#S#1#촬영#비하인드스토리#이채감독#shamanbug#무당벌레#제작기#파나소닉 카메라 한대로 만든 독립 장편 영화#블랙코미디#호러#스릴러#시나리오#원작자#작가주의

그리고 제가 이제 촬영이 됐다 싶으면 제가 이제 오케이 사인을 줬고 그래서 뭐 제가 액션 주고 제가 오케이, 제가 액션 주고 제가 NG 그런 식으로 여기 보면 이제 보스 순위 넘버 투 이렇게 나옵니다.
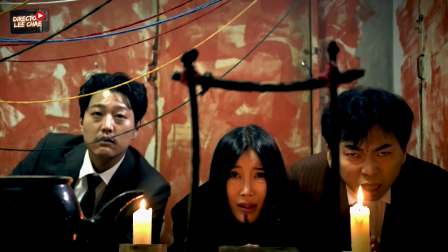넘버 투는 이제 검은 하얀 와셔츠에 검은 넥타이 그좀 잘생겼죠. 넘버 투 잘생겼어. 연기도 잘했고요. 오른쪽에 남자는 보스, 옆에는 이제 순위 보스의 이제 조폭 마누라죠.
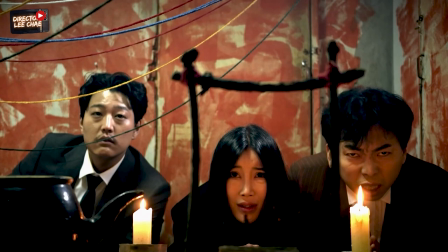이세 명이 오프닝에 나오면서 이제 점을 보러 옵니다. 점을 보러 오는데 이제 무당이 그러죠. 산 사람은 살아야 하고 죽은 사람은 죽어야 하는데 왜 너네들은 죽은 사람은 나오냐?
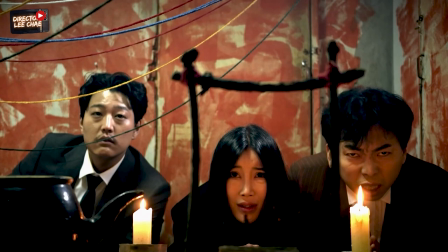그래서 오프닝에 이제 이 건달들, 그다음 순위, 그다음 주인공과 맞물려 있는 이런 메인 플롯 이런 것들을 모두 암시적으로 이 대사를 쳐주면서 이 앞으로 이제 전개되는 어떤 장르나 전개되는 어떤 갈등을 이 대사로, 그다음 이런 분위기로,
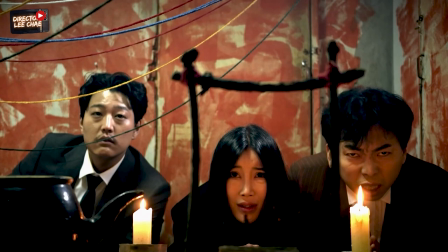그다음 이들의 운명을 이렇게 넌지시 이제 보여주는 겁니다. 뒤에 이제 보면은 여러분들 뒤에 보면 문이 하나 있어요. 조그만 가운데 이렇게 문이 딱 있잖아요. 거기 문을 바로 나가면 벽이에요. 벽이에요.
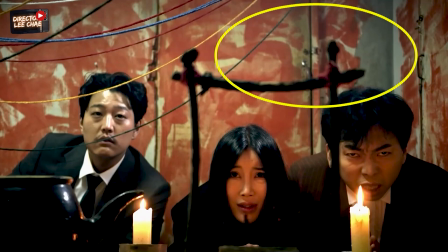뭐 나가는 게 없어요. 그래서 배우들이 이제 나가고 나서 이제 왼쪽에 딱 달라붙어 숨어 있는 거예요. 근데 이제 오케이 사인 받을 때까지. 그래서 나가긴 이제 신넘버 투나 뭐 원인과 이제 뛰쳐나가긴 나가는데 나가서 멀리 도망가는 것 같지만 옆에 딱 달라붙어 있는다는 거.
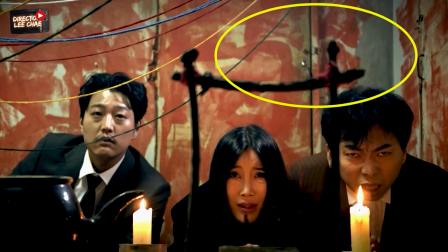뭐 나가자마자 바로 벽이에요. 오른쪽으로 나가면 밖으로 나가는 거고 왼쪽으로 나가면 근데 밖으로 나가면은 이게 문이 보여요 또. 이 안으로 들어오는 문이기 때문에 그래서 그냥 왼쪽에 딱 왼쪽으로 나가서 바짝 붙어서 숨어 있으라고.
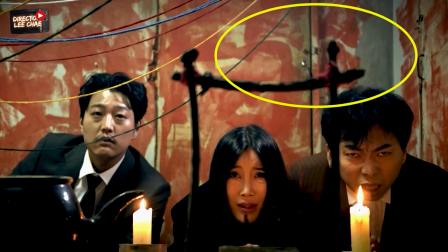그러면서 이제 소리 액션. 소리 액션 막 이렇게 좀 다급하고 무섭고 쫓기는 이런 소리 액션을 좀 주라고 했습니다. 그 다음에 이제 파란 문이 나오잖아요. 여기 안에가 이 문이 이 파란 문이 안을 들어가면 어디요? 아까 그 무당 방이 나오는 거예요. 예. 네, 그래서 한 공간에서 여러 장면의 신을 나눠서 촬영을 했습니다. 나눠서 미술을 따로 만들었고요. 예. 네. 그래서 여기는 이 장면은 어떤 장면이냐면 무당신하고 완전 전혀 관계없이 이제 그 샤이먼버그 무당벌레에서 나오는 삼치라는 건달이 돈을 빌려줬다가 100배, 1000배로 받아내는 그래서 어떤 여자를 납치해가지고 꽁꽁 묶어가지고 협박하는 그래서 피비린내 나서
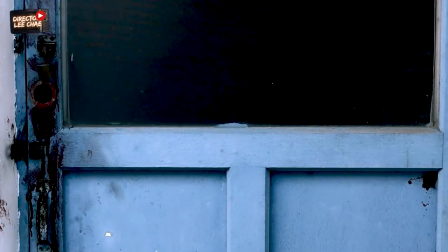고문하고 이제 협박하는 그런 장면인데 여기 들어가자마자 바로 왼쪽으로 들어가면 무당방이 나와요. 그래서 무당방까지는 안 들어가고 여기 들어가자마자 아까 그 건달들이 나가서 숨어서 벽으로 다 바짝 붙어 있는 그 거기까지 요 공간을 따로 또 미술 따로 작업했습니다.
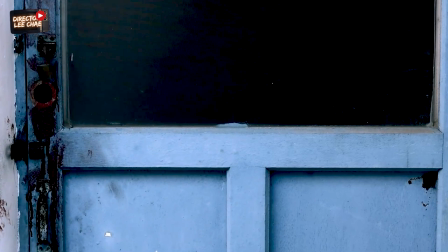그리고 문 앞에 이제 이 문 자체도 이제 그 자물쇠라든지 이 앞에도 피 같은 거를 좀 이렇게 쿠팡에 시켜가지고 미술 톤을 잡은 거예요. 그래서 피가 좀 흘러내리는 느낌이나 자물쇠 이런 거를 다 미술을 좀 잡은 겁니다.
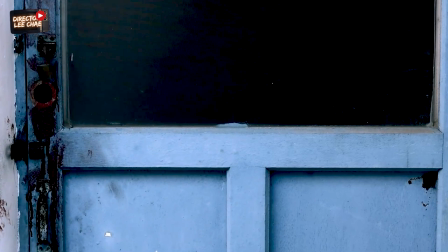그래서 이 구멍 속으로 이제 카메라가 이제 들어가죠. 구멍 속으로 들어가면 이제 한 여자가 비닐이 씌우고 납치돼가지고 공포에 벌벌 떨고 있는 모습이죠. 그리고 이 문을 열고 나오죠. 이 문을 열고 나오면 여러분 봐봐요. 딱 나오면 바로 옆에 보면 문이 살짝 보이죠?
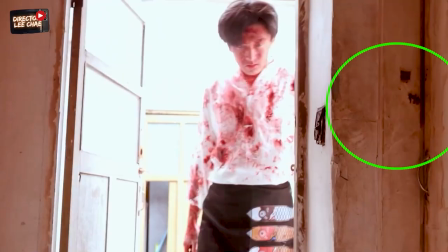문이 살짝 보일 거예요. 거기가 무당방이에요. 거기가 무당방인데 무당신하고 전혀 관계가 없기 때문에 그걸 무시하고 그리고 이제 일자로 이제 카메라 쪽으로 이제 걸어 들어옵니다. 삼치가.